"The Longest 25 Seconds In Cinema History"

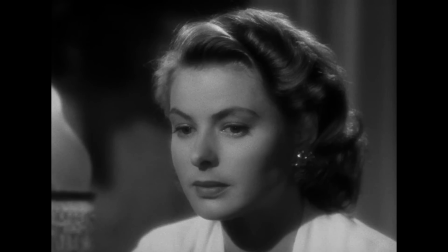[0:00]
There is a shot in the Hollywood classic Casablanca that is a 25-second close-up on Ingrid Bergman staring into empty space.
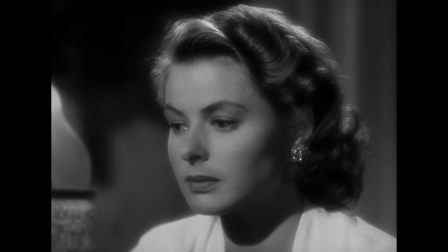[0:07]
This is it. What you're looking at right now is one of the most memorable, culturally significant images in the entire history of cinema.
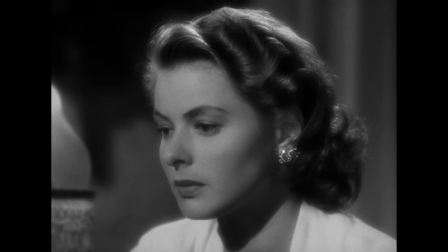[0:14]
And yet, in this 25 seconds, nothing happens. So in this video, we're going to explore what this shot and others like it have to teach us about stillness as a cinematic technique. So let's get into it on the art of storytelling. Even if you've never seen the Hollywood classic Casablanca, you've certainly heard its most famous lines of dialogue.
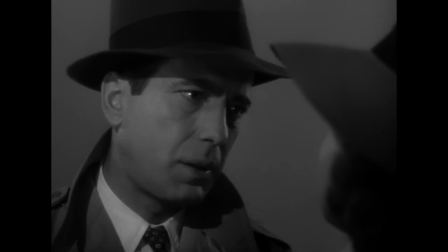[0:35] Maybe not today, maybe not tomorrow, but soon and for the rest of your life. Who's looking at you, kid? We'll always have Paris.
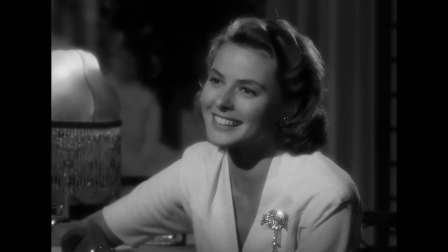[0:43]
Perhaps most famous of all is the moment when Ingrid Bergman's character, Ilse Lund, sits next to Sam, the piano man, and says, "Play it, Sam.
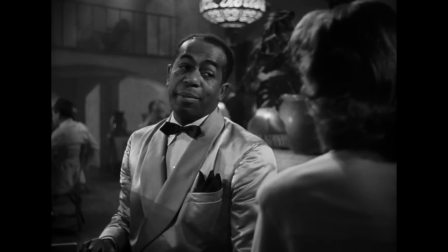[0:53]
Play as time goes by." For context, the story takes place during the height of the Second World War, and it's set in a bar named Rick's Café Américain.
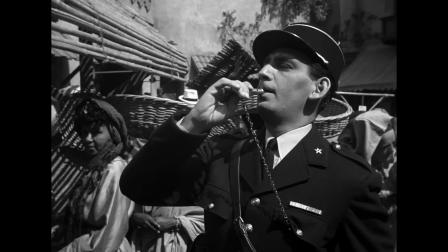[1:01]
The bar is situated in the city of Casablanca, in French Morocco, which is a kind of waypoint en route to the neutral state of Portugal,
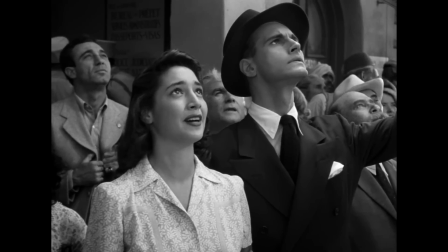[1:08]
which at that time was a destination for those hoping to flee Nazi-occupied Europe. Rick's Café is full of morally dubious characters, and one gets the impression of a seedy underworld of corruption just below its glamorous surface.
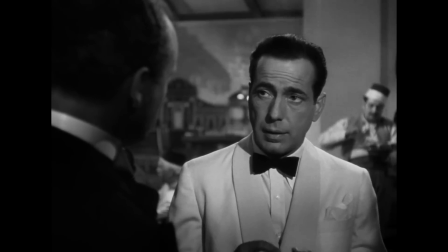[1:20]
Rick, the owner of the bar and the protagonist of the story, presents himself as kind of detached and apolitical, though we get hints that deep down he's a compassionate person.
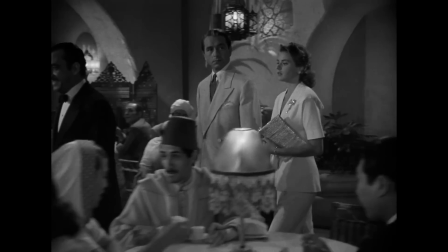[1:28]
And into this setting enters Victor Laszlo, leader of an anti-Nazi resistance movement.
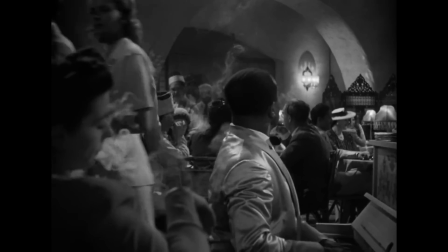[1:33]
He's hoping to escape to America along with his wife Ilse. She seems to recognize the bar's piano man, Sam, and also seems to know something about Rick, and this is where we enter the scene.
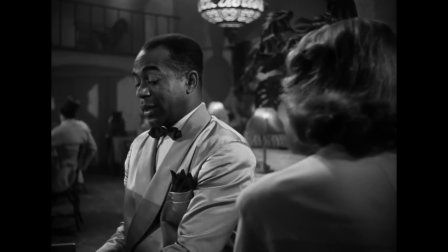[1:42]
She asks Sam to play an old jazz standard called As Time Goes By.
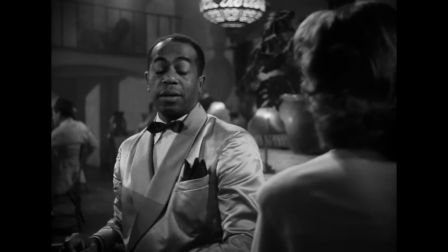[1:46]
Sam seems reluctant to play it, which tells us that the song, and by extension Ilse, is a bad omen for Rick. But Ilse persists.
Sing it, Sam.
At last, Sam plays the song in full, and this is where we get that 25-second close-up on Ilse.
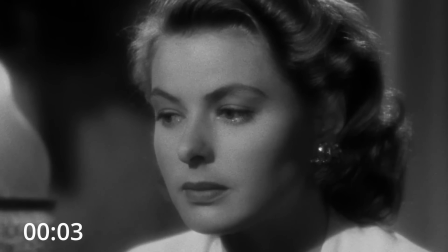[2:02]
Let's watch.
Just a sign. The fundamental things.
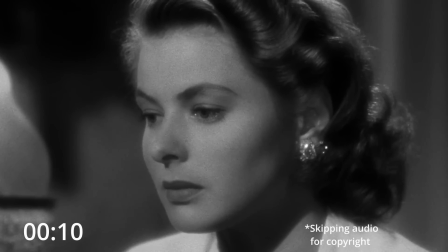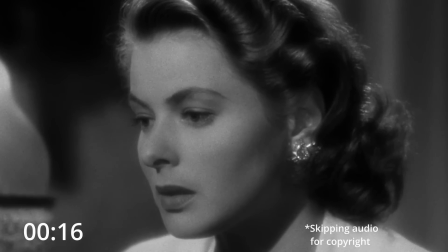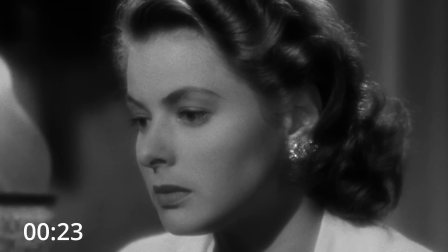[2:23] Two lovers woo, they still say I love you. On that you can rely.
So let's pause here just to contemplate what a bold artistic decision this actually is. It's worth asking why the director, Michael Curtiz, chooses to linger on this shot. One practical reason is that it gives the viewer a moment to take in the entire first verse of the song, whose lyrics foreshadow the character revelations that are to come later in the story.
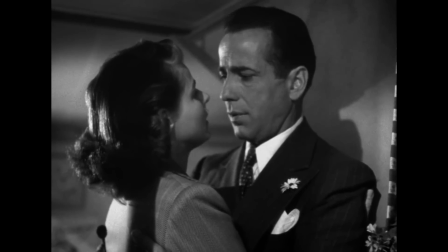[2:48]
But the really fascinating thing about this shot is that it seems to go on longer than it should. As viewers of a film, we have subconscious expectations about how the medium behaves. Film editing has its own natural rhythm that we become attuned to when we're watching a film. And when this expectation is broken in some way, there's a kind of fourth wall break. We suddenly become aware that we're watching something constructed, something edited. It kind of points the camera inward and makes you notice your own reaction to the image you're looking at. Now, I should make a distinction here. I'm not talking about all long shots. There are many reasons a director might choose to use a long shot in a film.
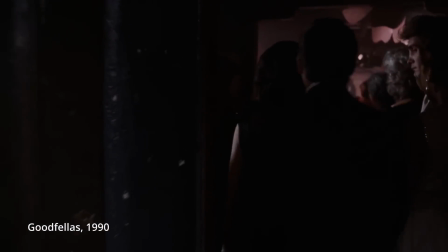[3:22]
This classic from Goodfellas is about immersing the viewer in the world of its main character.
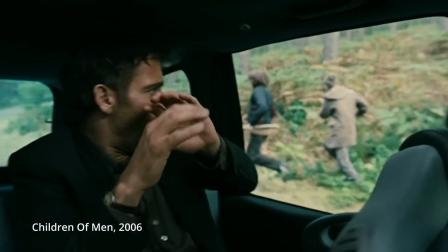[3:27]
It's not really designed to make you introspective. Children of Men uses long shots to give the viewer a sense of direct involvement in the action.
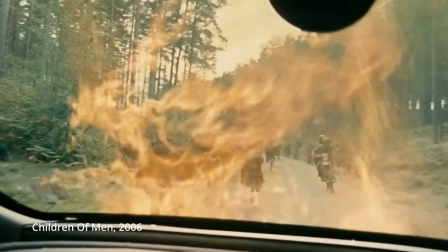[3:34]
The viewer certainly doesn't end up in quiet contemplation of an image in this case. Of course, the difference is these shots are full of action.
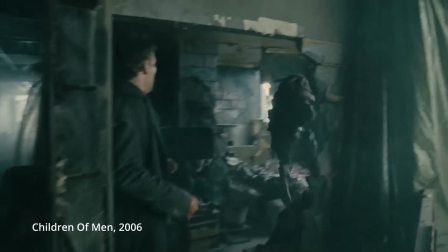[3:42]
They don't linger on something, so the viewer doesn't really have that moment of expecting a cut.
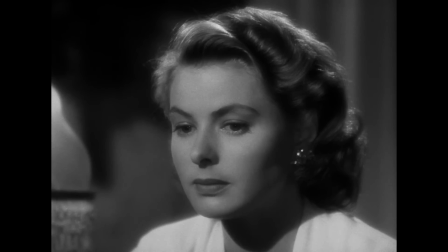[3:47]
The shot of Ilse isn't just long, it's too long.
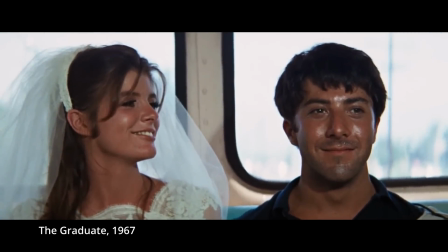[3:50]
Another great example can be seen at the end of The Graduate, where we watch the character's initial happiness seem to gradually fade into a kind of uncertainty.
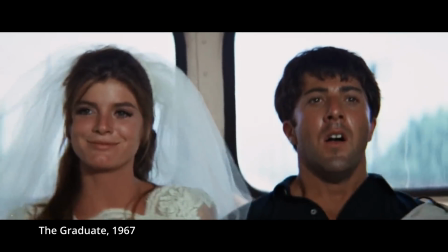[3:58]
It's a slightly uncomfortable note to end the film on, and it's an effect you couldn't really achieve by cutting to something else.
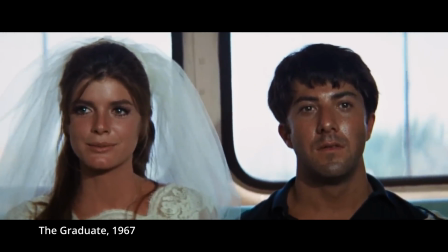[4:04]
The slow passage of time is the point.